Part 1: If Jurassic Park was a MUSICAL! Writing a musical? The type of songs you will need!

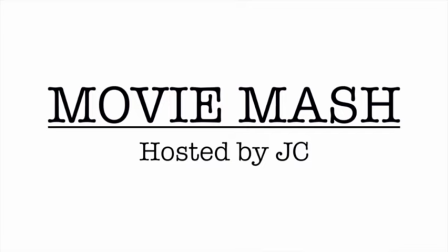So JC, how will you turn Jurassic Park into a musical? Easy.
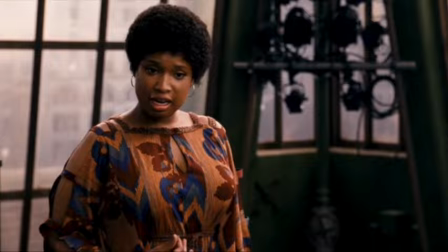I will choose an existing musical number based on the purpose and overall vibe it brings to the story it belongs to and put it into the most appropriate place in the Jurassic Park story. Get it? To help me truly geek out in the Jurassic Park reaction footage you'll see throughout, I've invited an unofficial dinosaur slash Spielberg enthusiast. What makes Jurassic Park such a good film, in your opinion? Dinosaurs. Did you know that there's dinosaurs in Jurassic Park?
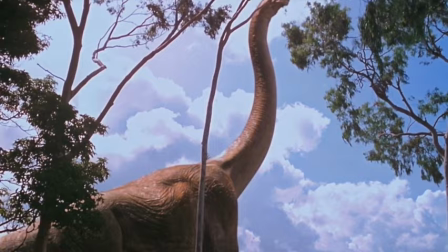You know that scene where they see the Rachiosaurus walking past and they all go... That was the magic. And we see the magic on their face being like... And then we as an audience experience that. It's that slow tease that Steven Spielberg is giving us so that when that moment happens it feels like magic Exactly. But before we watch any scenes, what is a musical? A production that uses acting, singing, and sometimes dancing To tell a story.
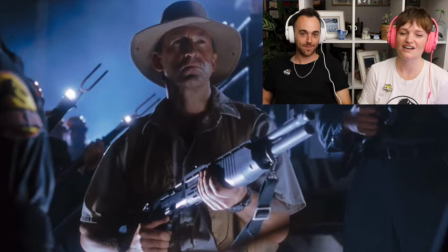Each musical number must serve a purpose. To develop character or move the story forward. Ugh, this guy. Ugh, sexiest man to die on screen. I think that's debatable. Well, who else?
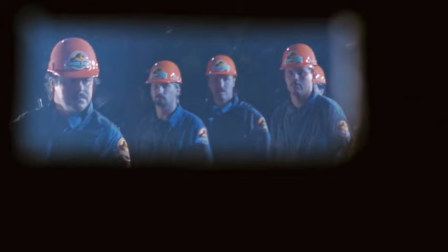Sean Bean. he's died on screen too many times it's old look
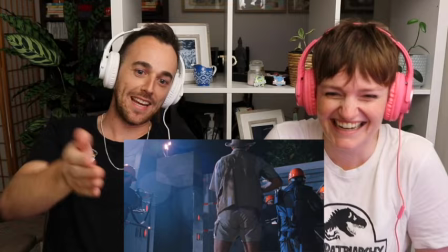how much screen time he's getting i know look at that ass that is a nice ass actually see sexiest man to die on screen so that's what you're talking about the magic we don't actually see any of the dinosaur just the eye just the eye look at the
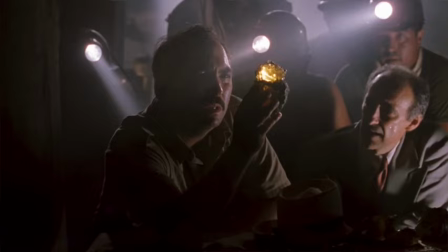contrast between this dweeby lawyer and all these strong characters I love the use of torches throughout this film. Who needs lighting? Fire the gaffer. Get a headlamp. Sorry, Bruce. You're fired. We're going to use these 12 torches. The opening number is essential for setting the tone for the rest of the movie.
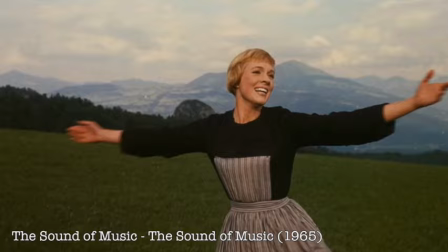It is even more memorable if it sets up the story's world and alludes to themes yet to come.
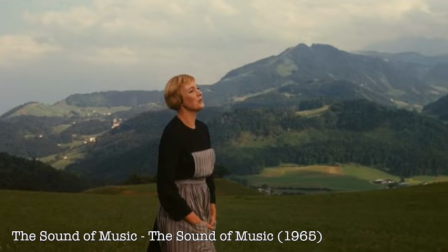A great example of this is...
The hills are alive with the sound of music.
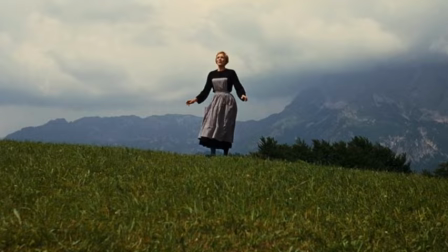It sets the movie's playful, sincere and somewhat glamorised tone, while also introducing us to the mountains and Salzburg. Thematically, it introduces the importance of music in Maria's life and the freedom it brings,
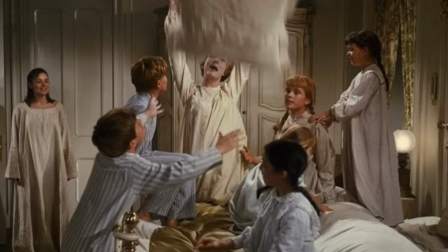and how she will share this passion with other characters throughout the movie. But if I'm to stay true to the story of Jurassic Park and how it opens, then the main character should not sing this opening song.
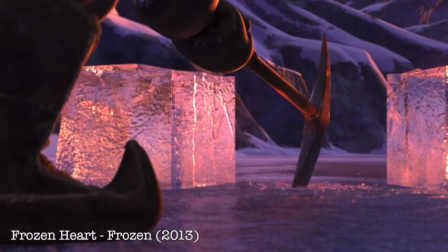So instead, I'm going to take inspiration from this opening number.
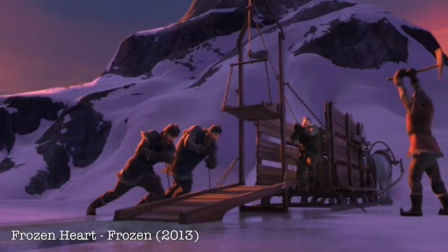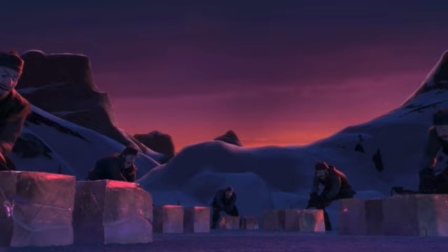Frozen's opening number is grand and dramatic, but includes a hint of humour. The visuals prepare us for the treachery of ice. And the lyrics warn about the frozen heart, two crucial elements of the story.
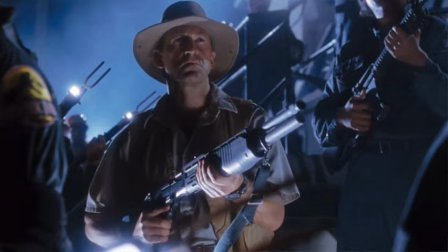I want to achieve something similar in my mash. We could see the park rangers sing as they battle against the velociraptor, as the diggers also sing about the power and mystery of the amber. It still sets up two crucial key elements, dinosaurs and amber.
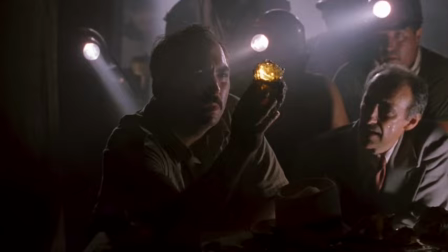But cutting back and forth between them could create a powerful juxtaposition.
Thanks as a magic can be controlled.
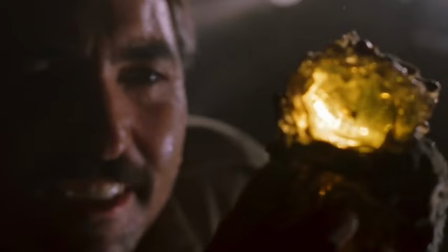Stronger than what? Stronger than ten? Stronger than a hundred men?
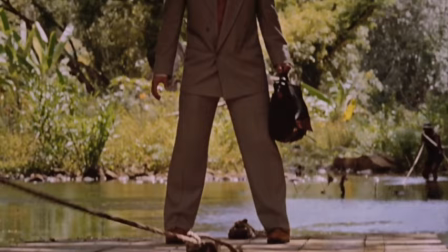I will need a lead singer to tie this ensemble number together, The Lawyer.
Beautiful, powerful, dangerous, cold.
He questions the safety of the park.
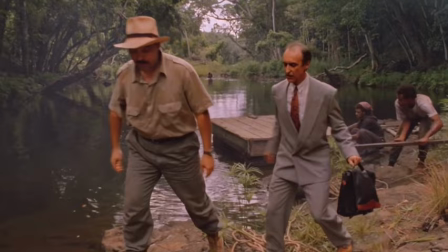Introducing the critical question explored throughout the movie. I call it...
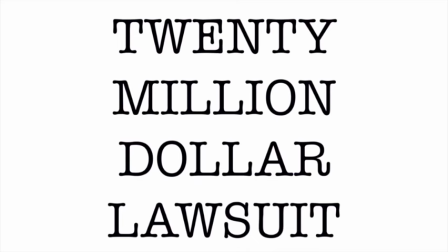A $20 million lawsuit.
I hate computers.
Look at him standing up and shot.